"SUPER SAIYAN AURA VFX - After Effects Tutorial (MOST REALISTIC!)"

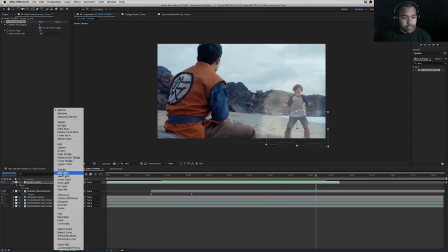12:29 So let's change the mode to screen as well. All right, so as you can see with this effect,
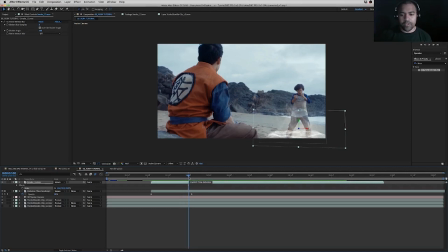12:35 it's kind of weird because the perspective is a little strange because it's in front of him, but we want it to look like it's directly under him. So what we're going to do on this layer specifically is we're going to actually mask out where his legs are.
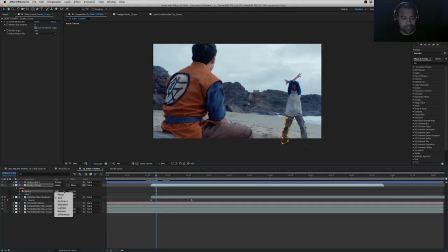12:49 All right, so once you masked out his legs, let's go down to the masks, set these to subtract and subtract on both of those masks, and let's see. So now you can tell it looks like this layer is behind him, right?
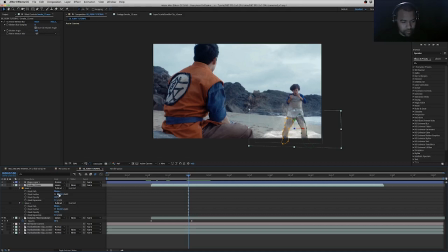13:07 So let's feather both of those layers out to, let's say, 15. Nothing too crazy right now. All right, so that looks pretty decent. So now you can see it actually looks like the layer is behind him.
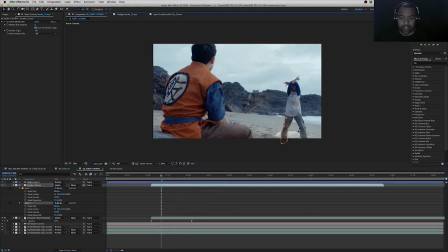13:22 So what we're going to do is we're going to kind of manually have to keyframe this. So this is a little tedious. Again, I'll speed ramp it. You'll get the point. So the good thing is his legs stay pretty stationary, especially after the first little power up he does.
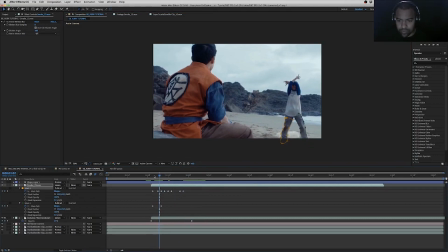13:42 So you can be pretty conservative on where you put the keyframes. All right, so now it's pretty good, and you can pretty much, it feels like it's sitting underneath him as opposed to just right in front of him.
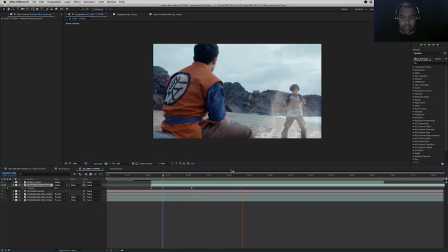13:55 All right, so as I play through this, I'm realizing that layer we just added is a little sharper than the rest of the footage. So in order to correct that, let's just add a quick little Gaussian blur.
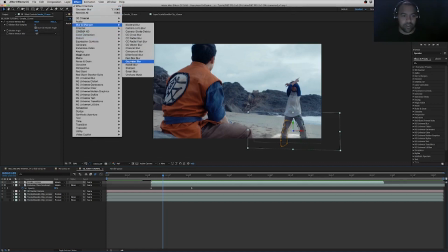14:08 You can find that in blurs, Gaussian blur, and let's just set that to 8.
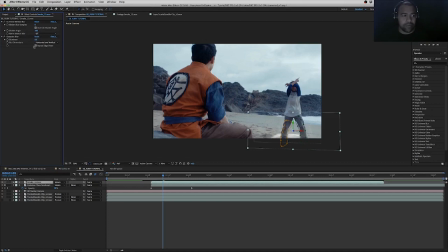14:15 And as a good rule of thumb, pretty much it's always a benefit to repeat edges. So let's just check repeat edges, and let's see how that works out. Okay, that's definitely too much. Let's set that down to 4. All right, so the next step is going to be adding heat distortion, because as you see as it plays through here,
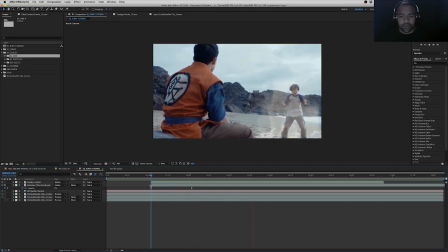14:35 it looks cool, it feels good, but something's missing.
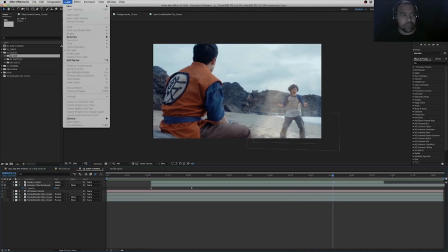14:38 So let's give it that like hot feeling, and to do that we're going to use a new adjustment layer, new adjustment layer.
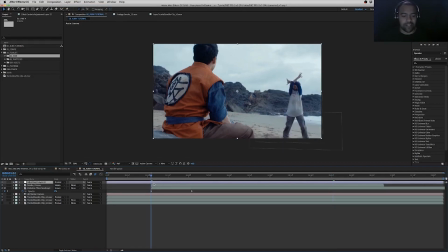14:46 And heat distortion is basically that effect that you see when you're on the highway on a hot
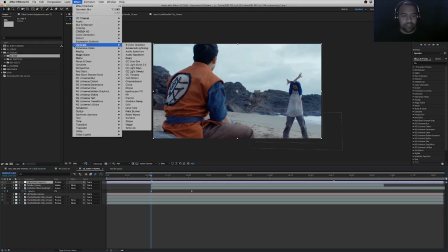14:51 summer day and you see that kind of flickery effect that's happening on the road due to the heat.
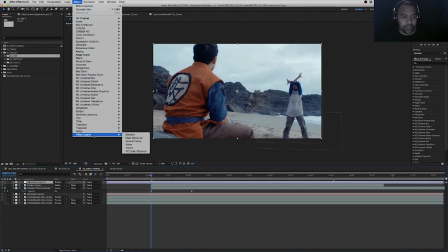14:57 So in order to find that or use that, go to Video Copilot and Heat Distortion. Again, the alternative would be if you have the Red Giant Universe suite, and you could use RG Universe Distort, and if you go in there, you see the heat wave effect.
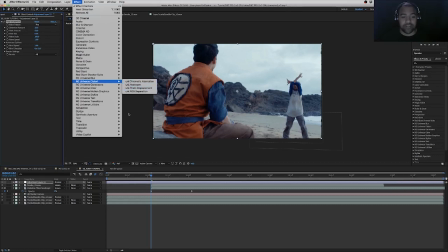15:16 Both are awesome, but I recommend Video Copilots. It renders faster, and so anytime there's an option between what's faster
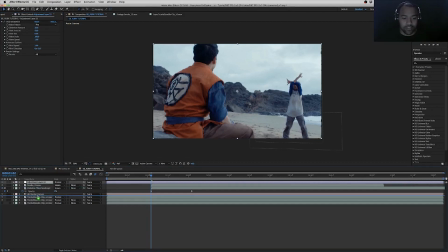15:24 and there's no loss in quality, I'm going with faster. All right, so basically we're going to take this adjustment layer and we're going to create a mask around Trunks that feels kind of dome-shaped.
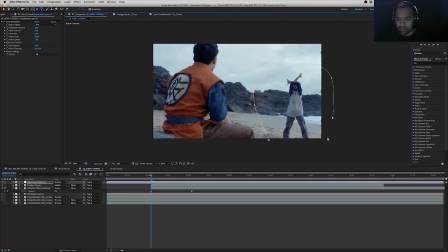15:37 So let's do that. This can be any shape that you want it to be depending on your scene. Basically, we're going to block the heat effects from hitting Gohan and everything else, so it feels like it's specifically coming off of Trunks.
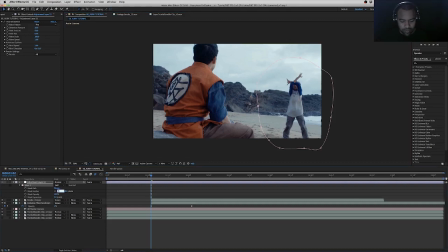15:53 We're just going to feather this. Let's do 120. We want this to be a really hard feather so you don't see a harsh line where we drew our mask. As you'll notice, we get these weird artifacts here on the edge of the frame when we apply heat distortion.
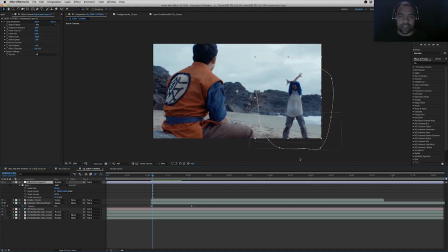16:12 Don't worry about that. We'll fix that later on by punching in just a little bit. Alright, so once we're in here, you have different effects in heat distortion, different presets such as fire, smoke, and incinerary. Each one has like a different intensity to it. For me, fire right out the gate works almost perfectly.